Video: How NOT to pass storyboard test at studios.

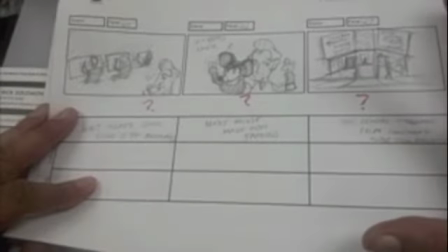(4:30)
Some movie theater. And again, it's not about the quality of the drawing and storyboard. It's about the clarity and hashing out the story and the storytelling.
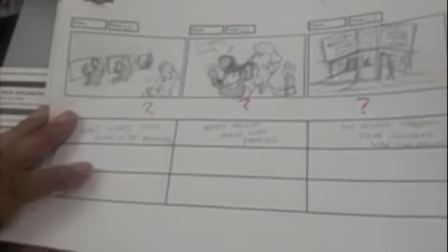(4:38)
So you'll see that these aren't necessarily the most clear storyboards, but again, there's too much missing to even consider you for a storyboard job.
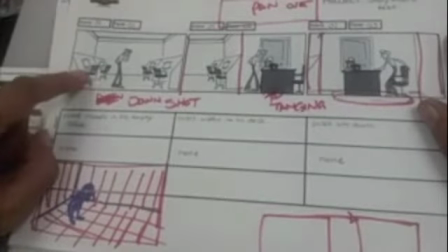(4:48)
Here's another one here where we have, we don't know where we are. We start off in Walt's office, and the pan shot should have been, all the panels come together.
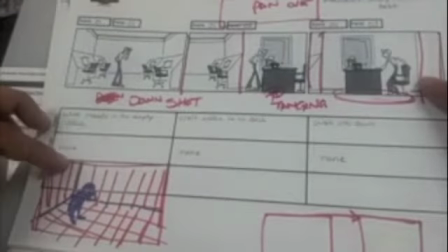(4:56)
That's what this is a pan shot of him going over. Should have been kind of a down shot. no real information.
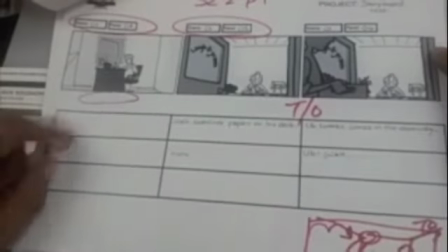(5:04)
There's a bunch of tangents in your composition. Your mislabeling of the scene.
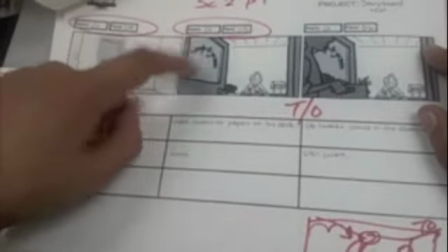(5:11)
So here we had scene 1, panel 4, and then you still kept it scene 1, panel 5.
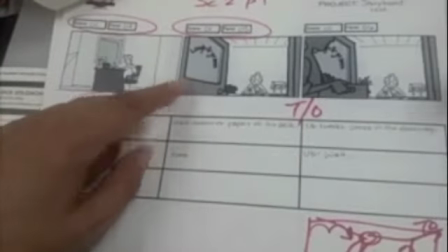(5:16)
So another mistake.
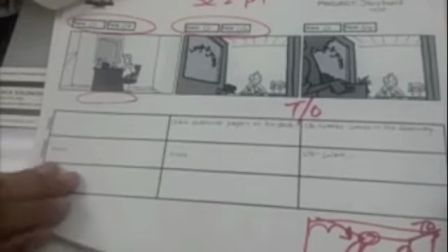(5:19)
Should have done a slight truck out here to give us a little room to breathe as the people are walking by the office.
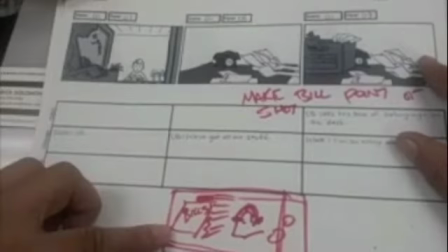(5:27)
Make the bills the point of the shot. Like example, have the bills be the focus point on the composition.
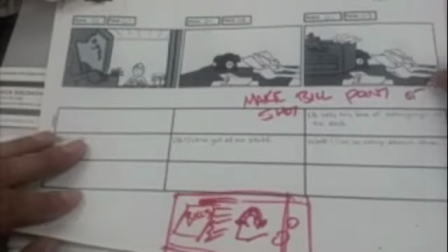(5:34)
Here is just kind of a flat
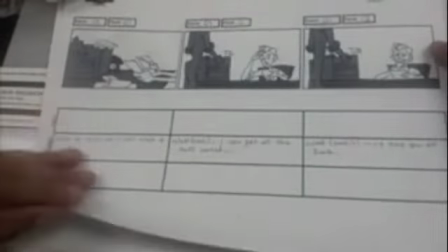(5:39)
focused shot. There's no point to it. We have this character come in.
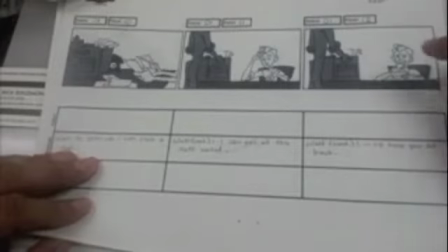(5:44)
Iworks is my assumption of who it is. We don't know without the dialogue because his head's cut off and there's no clue.
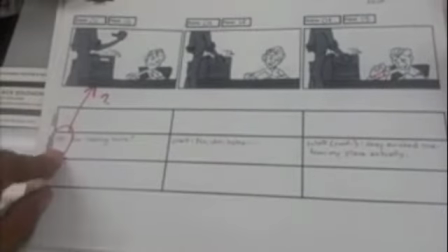(5:50)
Maybe something on the box. There's no clue as to who he is. This may be but evidently it is because I'm reading the dialogue.
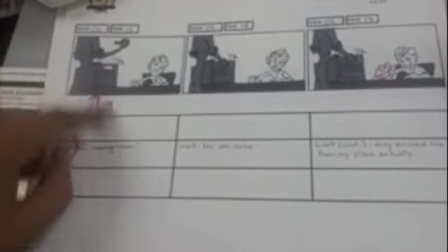(5:55)
But again, there's not enough information to tell us what who this is or
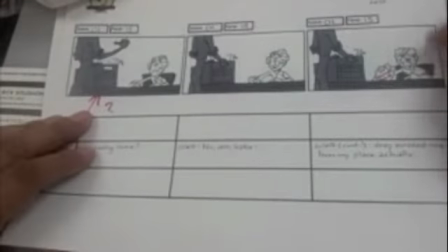(6:04)
you need to give the audience a clue as to who you're introducing. I mean, this is a good indication of the eviction.
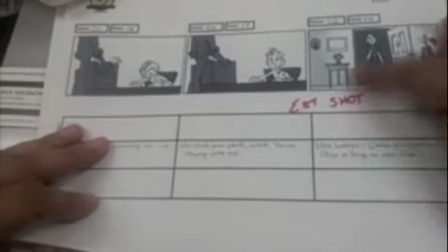(6:12)
That's fine. You need an establishing shot. I mean, where are we now?
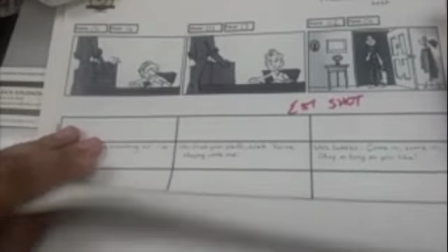(6:17)
We're just kind of at some house and flat composition. Pretty boring on that.
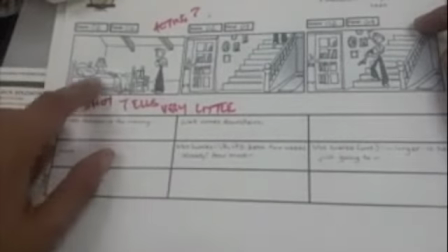(6:25)
We go to this shot, and there's no real. There's no clue.
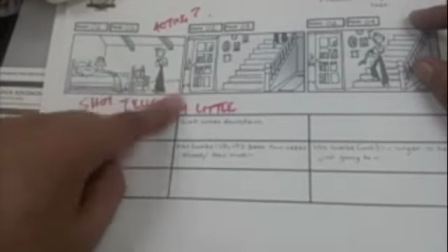(6:29)
And yes, I guess it's the upper bedroom of Ihouse's house, but there's no clue or anything to tell us, what is the importance of this shot.
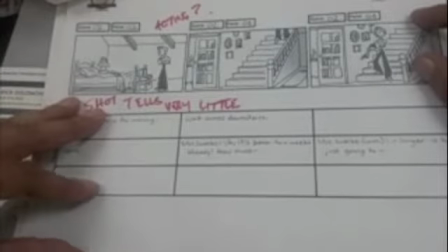(6:39)
This shot tells us very little. There's no acting or anything. This is pretty decent. Him, walking downstairs.
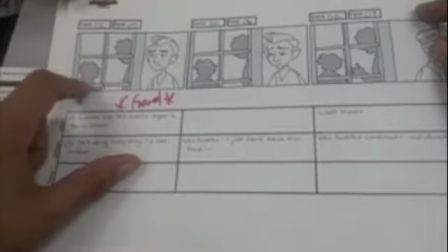(6:45)
This is good though. This is where he walks downstairs and then Ub's mother and him are talking about Walt's got to go out of the house.
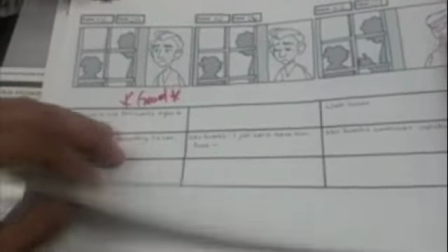(6:53)
Makes Walt sad. So that was a pretty decent staging and storytelling there. But then when we come to him sneaking out of the
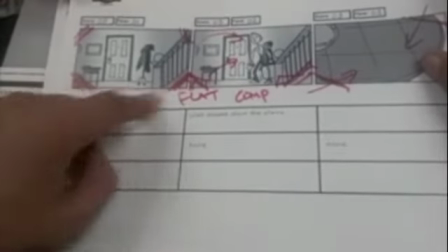(7:01)
Iworks house, the flatness of the composition, we need some foreground,
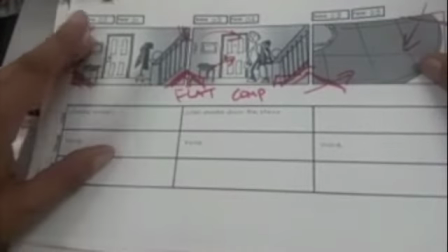(7:06)
middle ground, background would be ideal to set the composition, and it's just it's pretty flat comp.
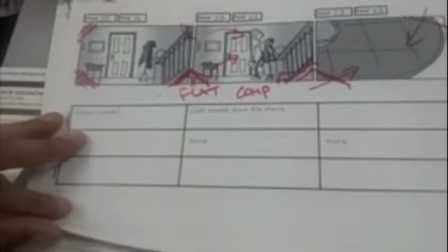(7:11)
In this composition of the table there,
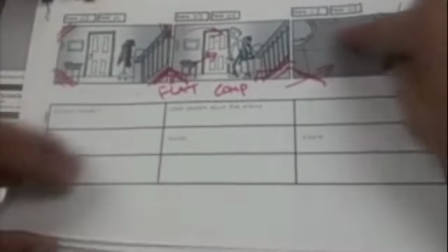(7:17)
it wouldn't hurt to make everything point to this section here, and we have there's a lot of blank space that could have been used to point to there,
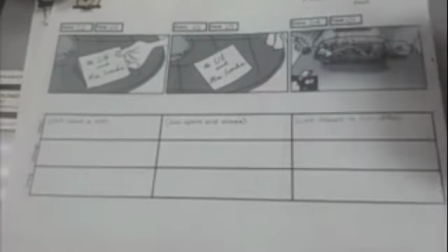(7:25)
because then we go to that Walt left a letter to Ub and his mother about not being happy at the place, but we don't even get a chance to see that.
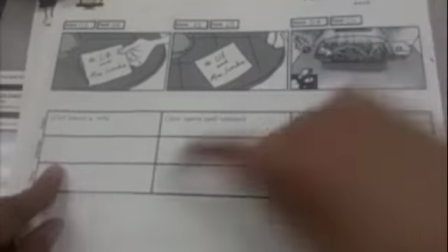(7:34)
I guess there's a voice narration, but there's nothing that's told us here.
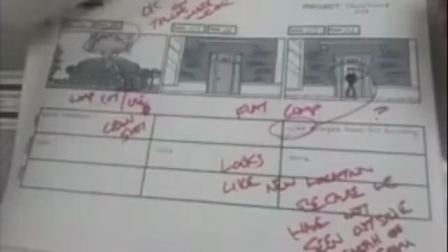(7:37)
And then all of a sudden we're on a couch of some kind, and then we get this weird jump cut where Walt's waking up,
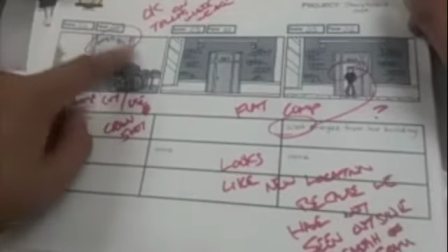(7:44)
and we have a somewhat clear that he's at Laugh-O-Gram,
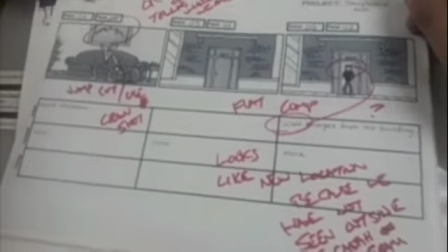(7:49)
but you probably should use a crane shot if you're going to use that one shot prior to there. So see how let's see.
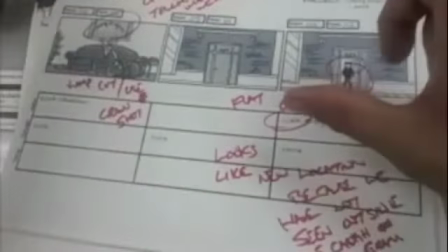(7:56)
So you're there, and then we rotate. So I would have probably done a crane shot.
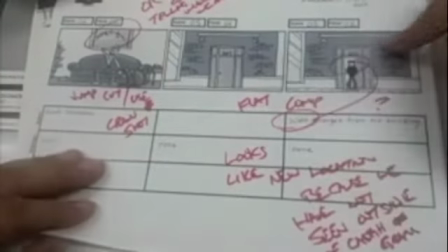(8:00)
And then again, we go out of this building. We have no idea where we are because there's no indication. We've never seen the outside of Walt's office.
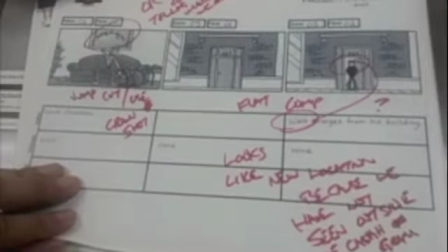(8:07)
So this new location doesn't really do anything for us. It just it makes us wonder.
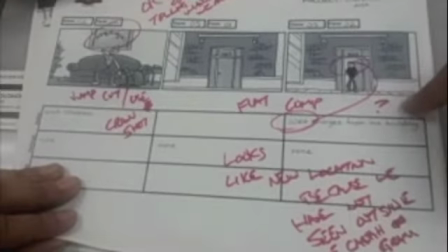(8:14)
I guess that's Walt coming out of the new location.
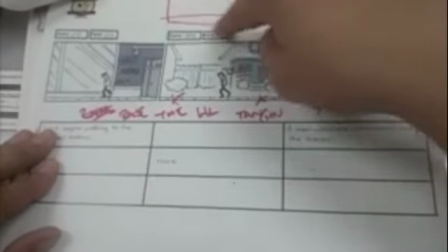(8:18)
He should have been more of a descend on him walking the sidewalk to show that maybe he's going down into the belly of the beast.
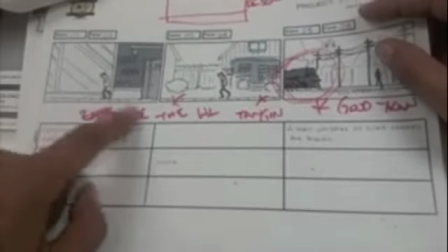(8:27)
And again, you have a bunch of tangents on your composition.
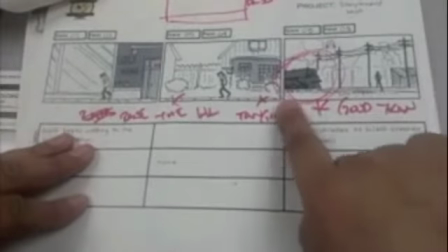(8:31)
This was good on you doing the transition as Walt's out walking.